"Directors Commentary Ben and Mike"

I'm Ben McCarthy. And I'm Mike Cheung. And we're from CCasting and CDE Skills Art, the production company that made the game Dead Outside for the Spartan console.
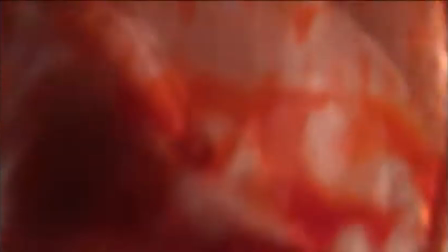Dead Outside is a game that feeds on the player's decision and how to approach and tackle tasks laid ahead. Dead Outside is based on a survival horror type game. As it is suspense based, we have tried to incorporate that into the trailer. In the game, Britain is in a state of disrepair as biohazardous materials have been mixed up, leading to the new chemical NX, which has led their world to become home to a highly infectious virus. The story follows Bill Masters, and he has been left in charge of his own life, looking for fellow survivors. And his family he lost to fascination experiments in the central of London. Bill finds it difficult to become the survival of the people of the earth. When his previous job, he barely managed to leave work. Bill used to teach history in the Midlands. Faced with immediate destruction of the human race, Bill was on his way to Stonehenge for a school trip when something exploded in the distance and he woke up looking at a burning bus. He is now on a personal mission to save humankind and nothing can get in his way.
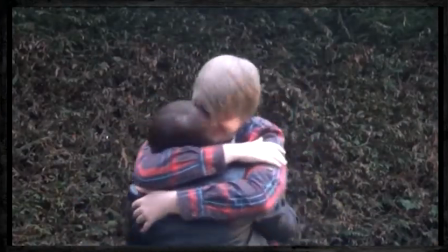But it turns out the path that he has chosen will lead him to the source of the outbreak, the cause of the destruction of the planet.
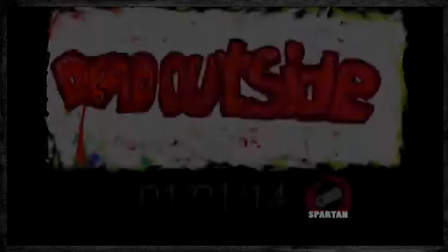Dr. I. Schneider, aka Patient Zero, who created the only known antidote. As you can see, our story contains in-depth character development, which we attempt to portray in the trailers. The basic background story is portrayed in such a way in trailers 1 and 2 that will lead the customer to intend to buy our product.
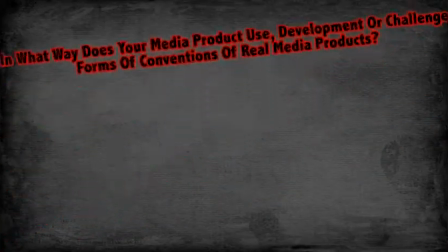First question to address is: in what way does your media product use developed or challenged forms of conventions of real media product? When first evaluating our media convention, we saw that the gaming convention is loud and catchy, and it's also fast-paced. The gaming convention also tells a story of the length of the character and the plot. The length of the clip is important, as it provides catchy ploys to bring a consumer in. This fits with the convention, as there are normally short clips in trailers showing loads of action, but ours tends to show narration and plot.
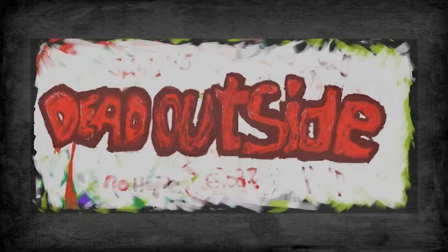Music, upbeat mood match. We chose Zombie Game with low mood following a sad main character storyline.
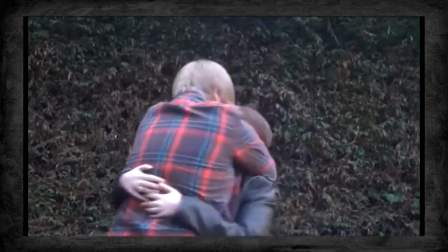The music helped display this.
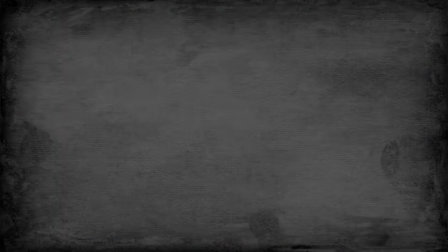Music can be different in every possible scenario, meaning the convention is met with sad music with some zombie trailers. However, some zombie trailers use upbeat music like Left 4 Dead. Action, at a minimum, is vital for our zombie trailer as it was based mostly on story and plot,
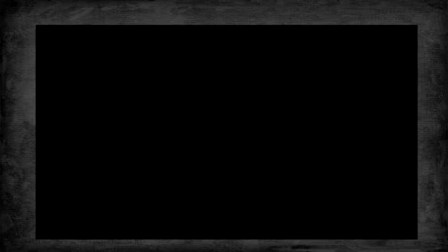such as in The Last of Us. This challenges the media convention as in most trailers there is action as well as narration and plot,
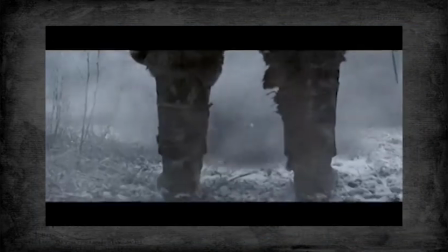like in Left 4 Dead and Skyrim. Most game trailers sometimes forget story as in the Left 4 Dead trailer.
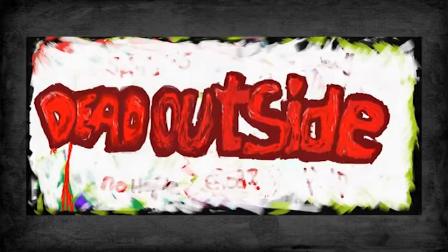Meanwhile, we can use this to our advantage to alert the consumer about our product and to show that the game is more about survival than just action.
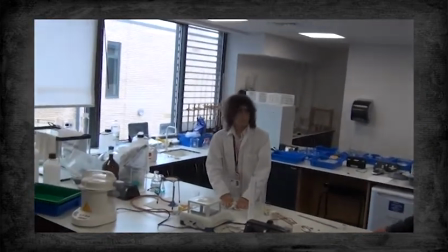Limited acting. Again, story is important and narration instead of acting in our live action is even more important.
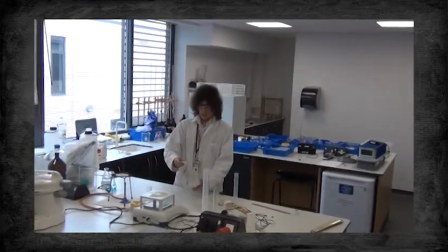This also challenges the convention as little acting shows the use of music clips and we can show the consumer our product is different from most in the genre.
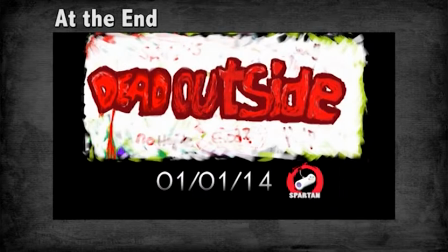Console at the end. The console is introduced at the end as well as release date and the production is at the beginning.
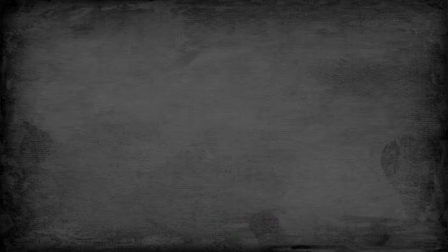This fits with the conventions of the game trailer because it's best to advertise the release date afterwards so the consumer is captivated by the actual trailer.
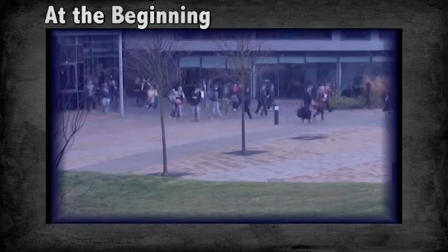And the games company normally comes first just to alert you to the fact that they have made it.
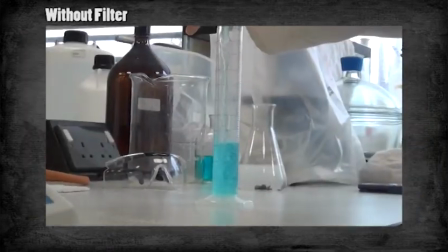Filters. Due to the tone of the trailer, the game we needed a blue filter to create an eerie and sad mood.
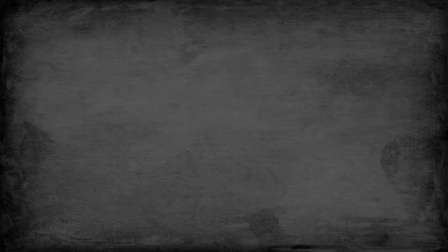The colour blue is associated with sadness, which was linked with the music, which fits with the sad, in-depth character development.
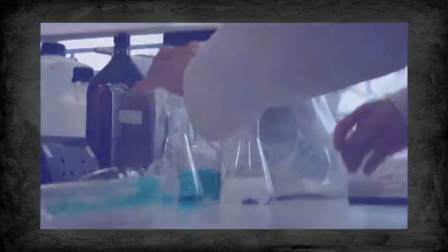Zombie games, as it is survival of the fittest.